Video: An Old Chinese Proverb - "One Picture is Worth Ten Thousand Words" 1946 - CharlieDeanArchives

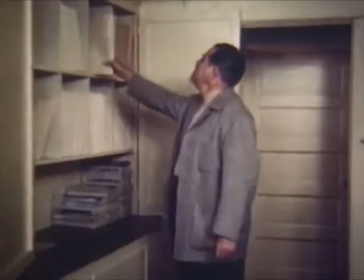12:29 Nothing adds greater effectiveness to a film than an outstanding musical score.
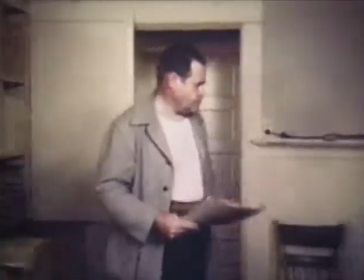12:34 Eddie Paul, famous conductor of radio and screen and formerly musical director of the Paramount and Roxy Theatres on Broadway, arranges all our music.
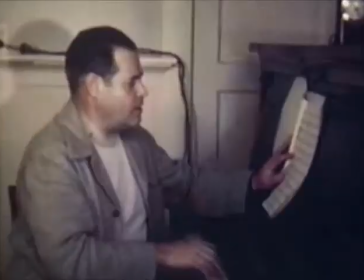12:42 Winner of an Academy Award, his scoring adds distinction to our industrial film productions.
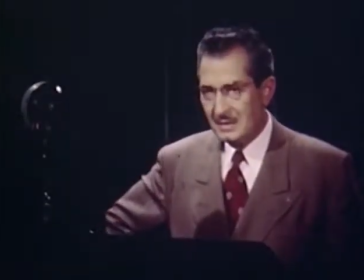12:49 One of our staff narrators is Gane Whitman, nationally known radio commentator.
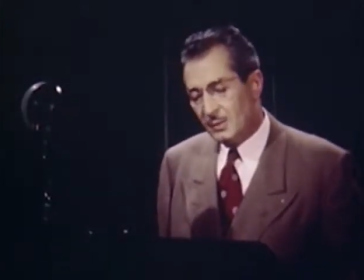12:54 First of the giant transports to be built and tested for the global airlines of a world at peace is this Stratocruiser.
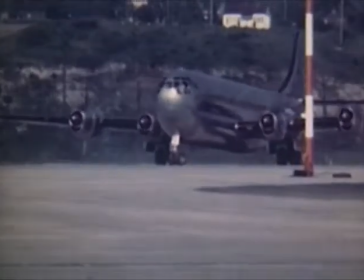13:01 It's the Boeing B-29, transformed for the air age. Out through the gate of the air terminal moves a throng of passengers to the gleaming skyliner.
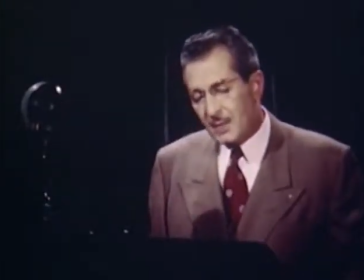13:10 With such mammoth planes as this, any place on Earth is but a few flying hours away.
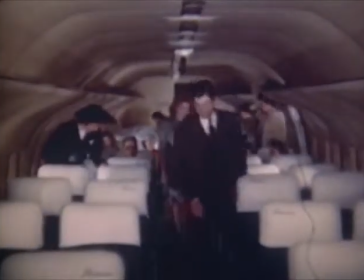13:17 On the upper deck, where it has two, are rows of luxurious chairs, quite different from the bomb-laden superports.
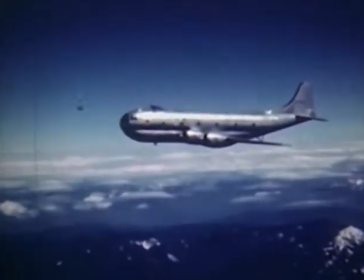13:25 By day, it seats 100. As a sleeper plane, it contains 36 berths.
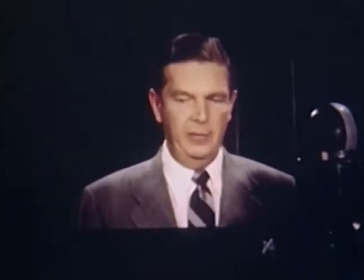13:30 Familiar to all radio fans is Ken Carpenter, another of our staff narrators.
...usual triumphs, even when it's all wet.
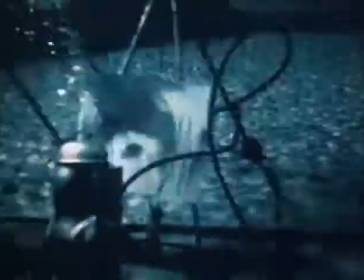13:38 Here, watercolors are really crayon. Scientists are really artists. Fishes are caught without hooks.
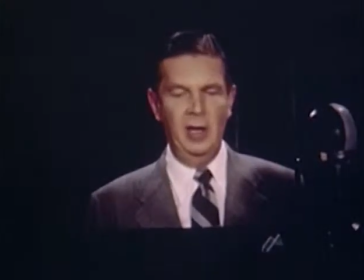13:44 And the study of biology is advanced by the unusual occupation of these underwater members of Miami University's unusual classroom.
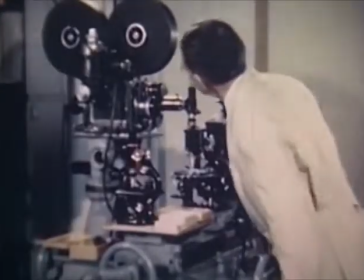13:55 Specially designed microscopic equipment extends our facilities into the unseen world as well.
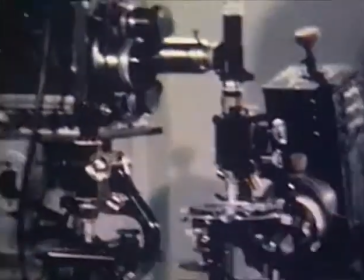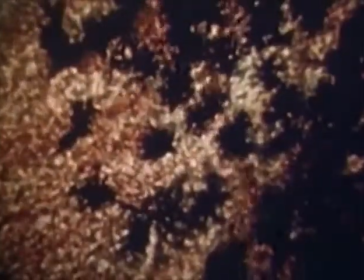14:09 For example, here are shown scenes of the living bloodstream, excerpts from a medical film which brought the red and white corpuscles to the screen for the first time in color.
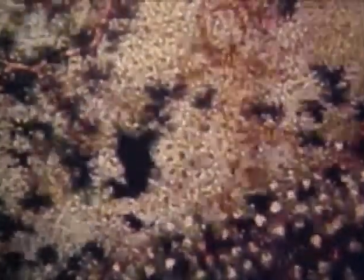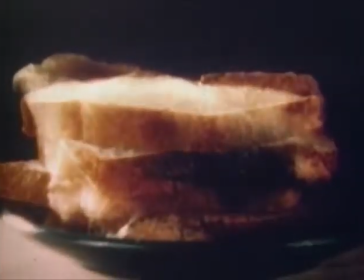14:25 Here is another popular science subject made possible by specialized equipment.
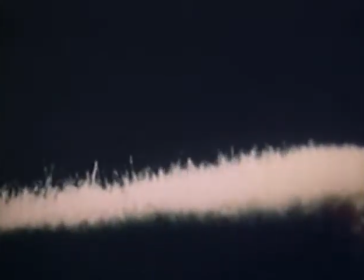14:30 On crusts of bread, a special mold is cultivated as delayed action photography dramatizes the growth of the wonder germ destroyer, penicillin.
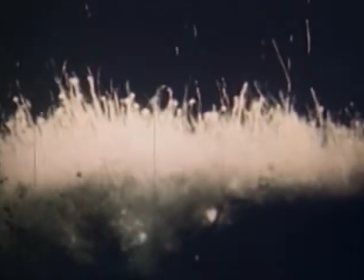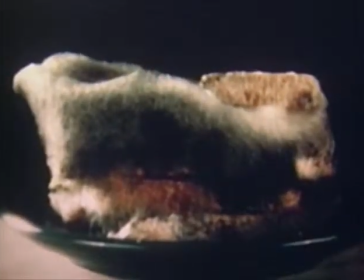14:45 a subject which aroused national interest was presented through our development of the motion picture
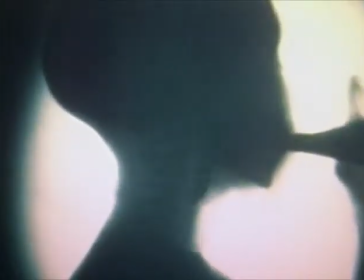14:50 x-ray camera this device perfected co-jointly with the x-ray division of general
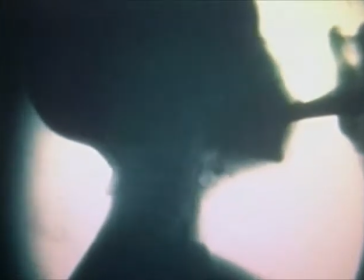14:55 electric permits thorough analysis of all body mechanisms in action the simple
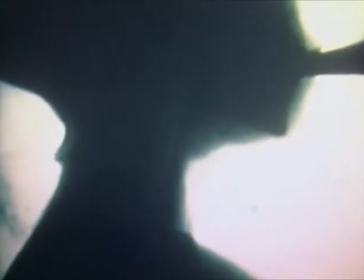15:00 act of drinking discloses an amazing performance as the epiglottis directs traffic
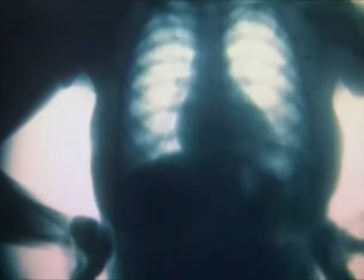15:10 our functioning bodies are now as open books for science to peruse though seldom so nicely bound
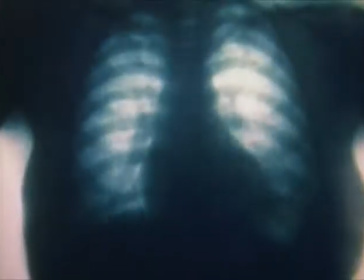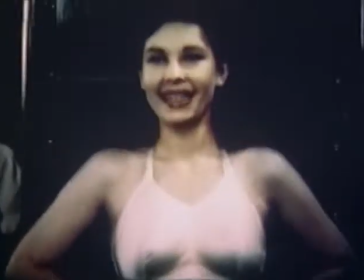15:24 from the advancement of science to the creation of public entertainment films our efforts have been
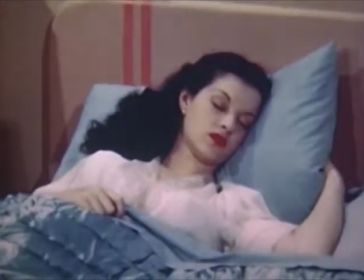15:30 awarded the highest oblivious to the bovine serenade this delectable creature slumbers on.
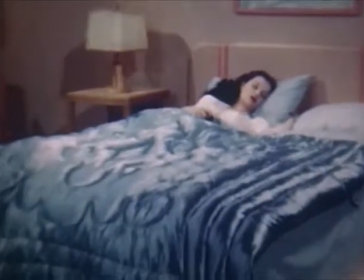15:35 But equally strange events will transpire here.
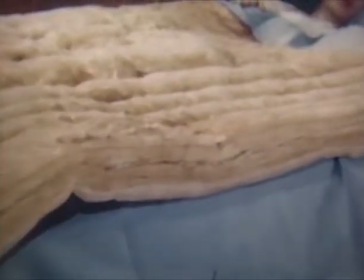15:40 The comforter suddenly loses its cover to reveal a lining of fiberglass, part of a sequence on this outstanding new product of science and industry.
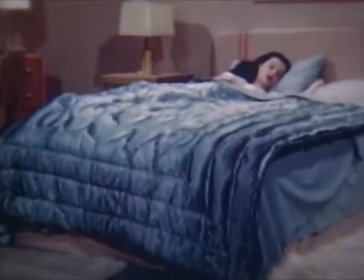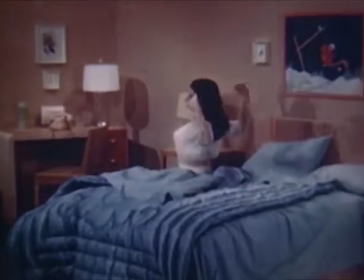15:54 Time to get up and show the public the advantages of fiberglass home furnishings in an informal, entertaining fashion without an obvious selling approach.
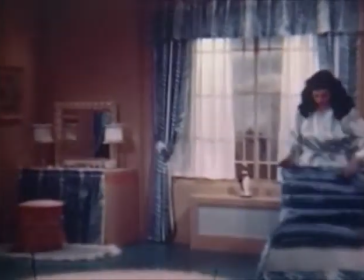16:06 This studio set includes numerous examples such as the curtains and drapes, all made of fiberglass.
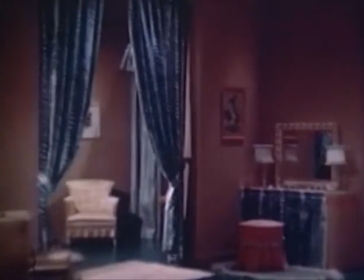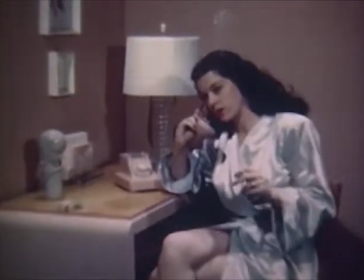16:17 With adroit direction, even bachelors become interested in the subject.
It's a little early for a man to call about a date, but with a gal like this, time's a-wasting.
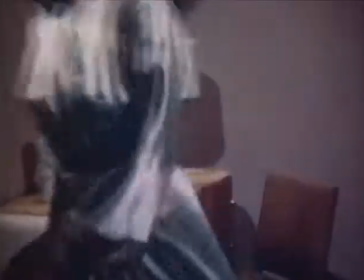16:26 And with big plans ahead, naturally the cigarette is forgotten. Oh fine, a perfect combination.
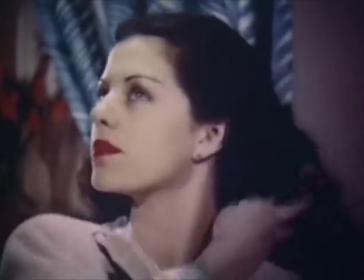16:33 Dream on, little girl. We know you'll be busy soon.